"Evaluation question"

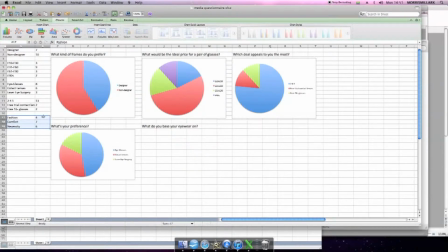3s
During our research process, we used Windows Excel to present our audience questionnaire results. It made it easy for us to clearly see what features of glasses mainstream people prefer, and so what features our products should have.
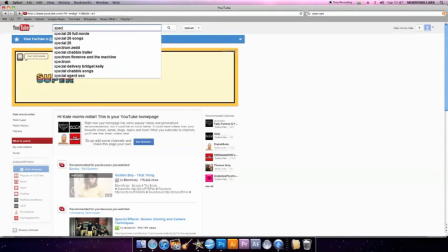14s
The main use of technologies in the research done was on the web.
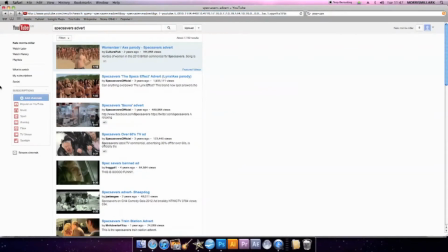18s
We used YouTube and Google Images to look at other products and brands similar to ours.
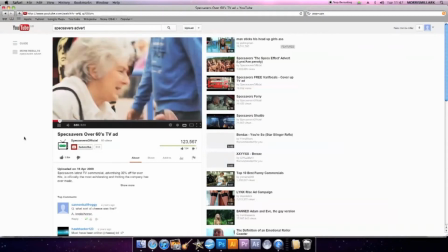25s
As you can see here, we're watching a Specsavers advert
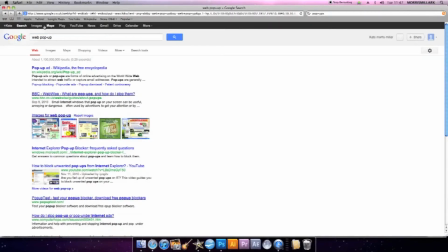30s
and looking at examples of web pop-ups on Google Images.
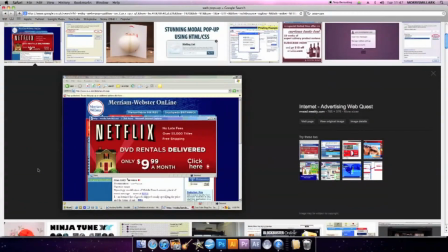34s
In terms of planning, we used our camera phones to take photos of potential locations,
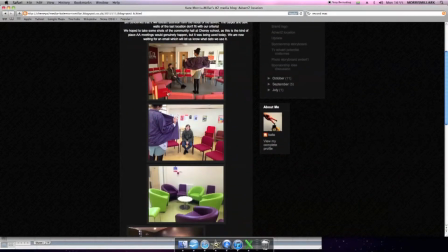40s
as you can see here, and costumes, and then uploaded them onto our blogs via email.
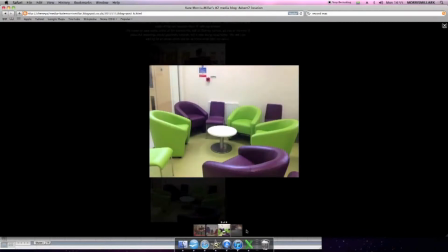44s
This allowed us to easily compare 4 locations on the screens of our computers, which wouldn't have been possible without this technology.
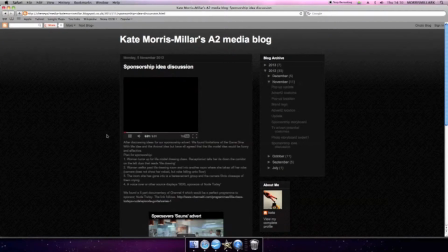50s
We also used a voice recorder to record our discussion concerning sponsorship ideas. This allowed us to record our ideas as they developed and showed them more naturally than possible when writing down our ideas after discussion.
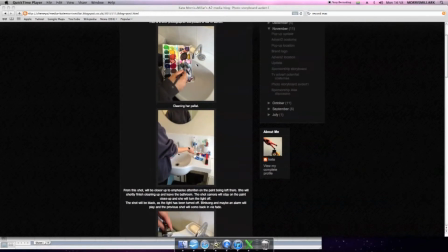59s
We also used our camera phones to create photographic storyboards in order to establish which shots and angles we wanted to use,
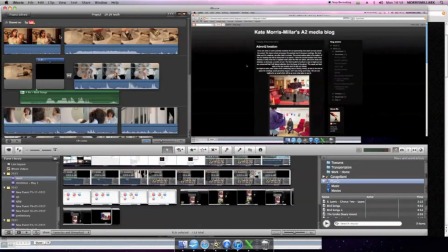65s
and so that when it came to the actual shoot, we could just look at the photos for a guide, and that we could identify and eliminate problems that would occur during the shoot.
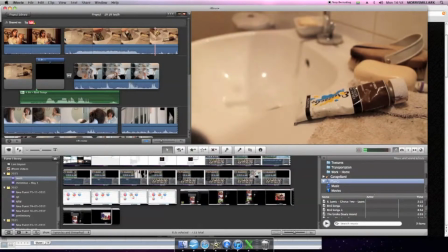73s
As you can see here, we realised after taking the photos that the shot wasn't close enough to the paint, and so during the shoot we made sure that it was.
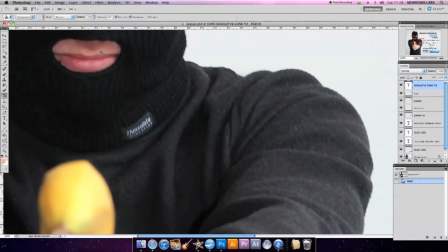79s
In terms of production, we used technologies such as iMovie and Photoshop. We used the latter in the production of our pop-up. The lasso tool came in handy while neating up the model's clothes. We got rid of a tag and another tag, including this one here, which says Thin Soleil.
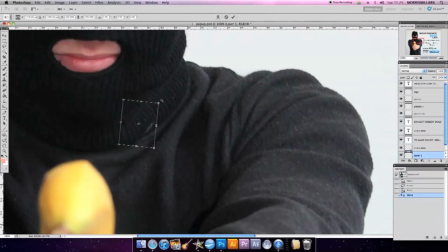97s
Obviously, we don't want to be advertising other brands on our advert, so it was important that we got rid of that. And yeah, so I just copied and pasted a bit next to it. And then, because it's lighter than it should be, I'm going to use the burn tool to make it darker.
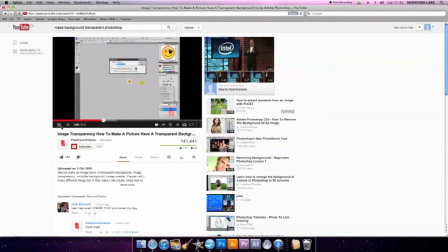117s
We used YouTube and Google to find out how to do things that we didn't previously know how to do on iMovie and Photoshop, for example.
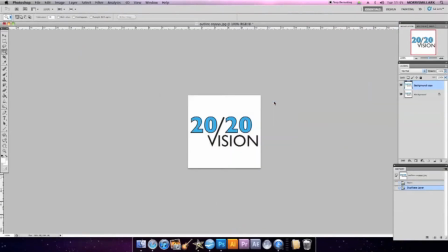125s
For instance, it was important for our logo image to have a clear background, and after watching a YouTube video, we learned it was possible for us to achieve this transparency. And here I am just saving it as a JPEG so that I can use it in iMovie.
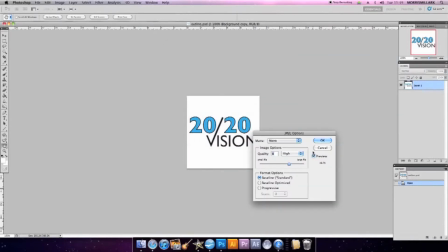145s
I'm going to save it to the highest quality, of course.
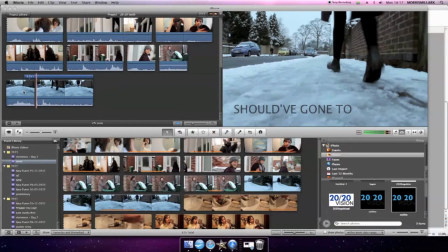151s
And here I am superimposing the logo into the actual video.
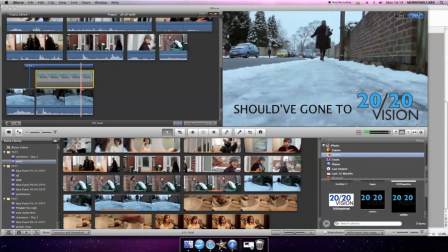157s
I'm just putting it in the right place. And click done. And this just shows how we created the impression of sound continuity.
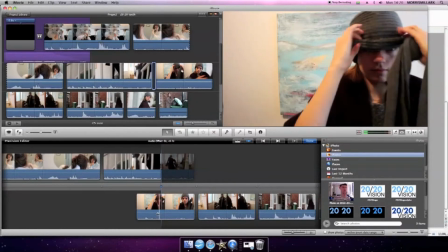166s
So by overlapping the sound clips of each shot, we eliminated the sudden jump of sound, which sounds really unprofessional.
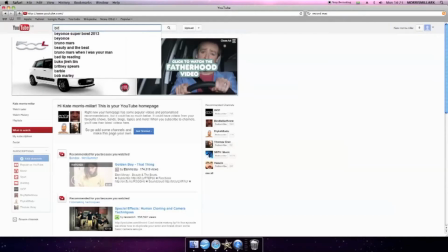175s
And yeah, we did that in all shots of all our productions when possible.
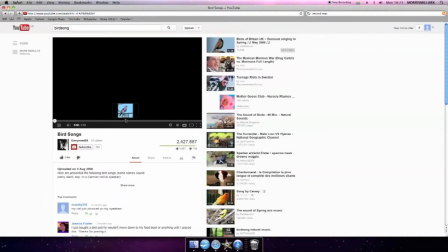179s
And we use YouTube as a source for non-diegetic sound because the birdsong that we wanted wasn't available on iMovie.
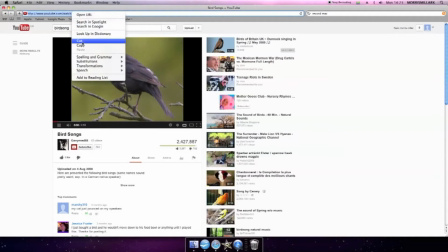187s
So by copying the URL into a YouTube converter,
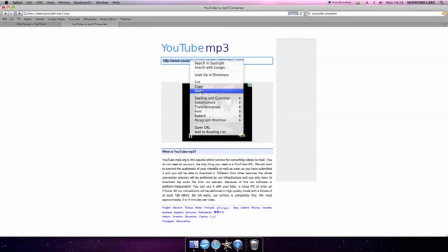195s
the sound clip is turned into an MP3, which means that you can use it in iMovie.
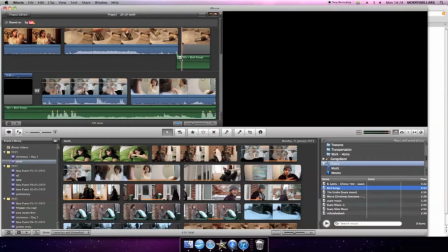205s
So I'm just going to drag it into where I want it, and then obviously it's a long clip, so we just clipped it down using
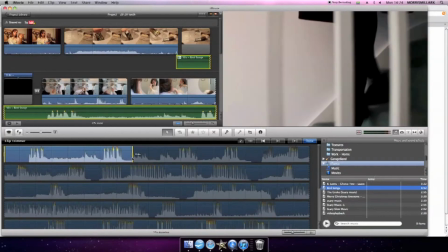214s
clip trimmer and made it into the appropriate length.
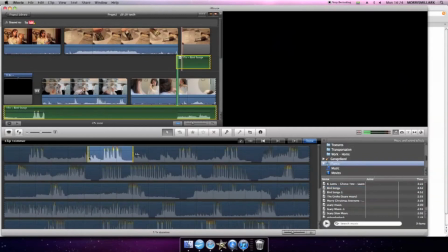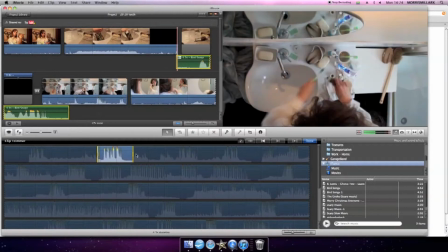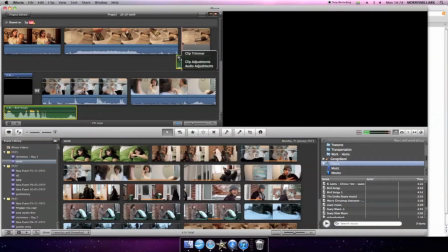229s
And then we applied a fade in and fade out.
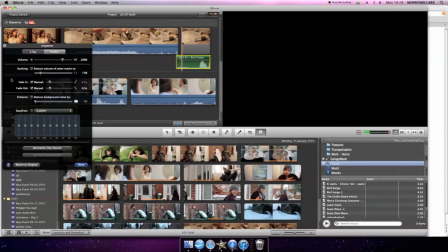234s
At the beginning, this is to suggest an awakening, the morning, like the dawn.
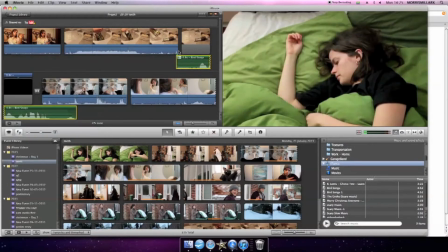239s
And then we turned down the overall volume because it's only background noise and the birds are supposedly outside.
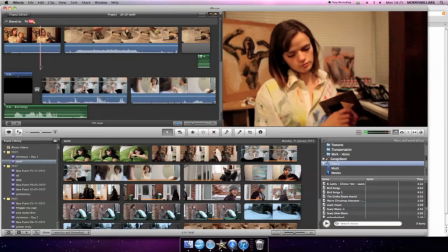246s
So yeah, I'm just going to adjust it, put it in the right place so that it fades in when the screen is black.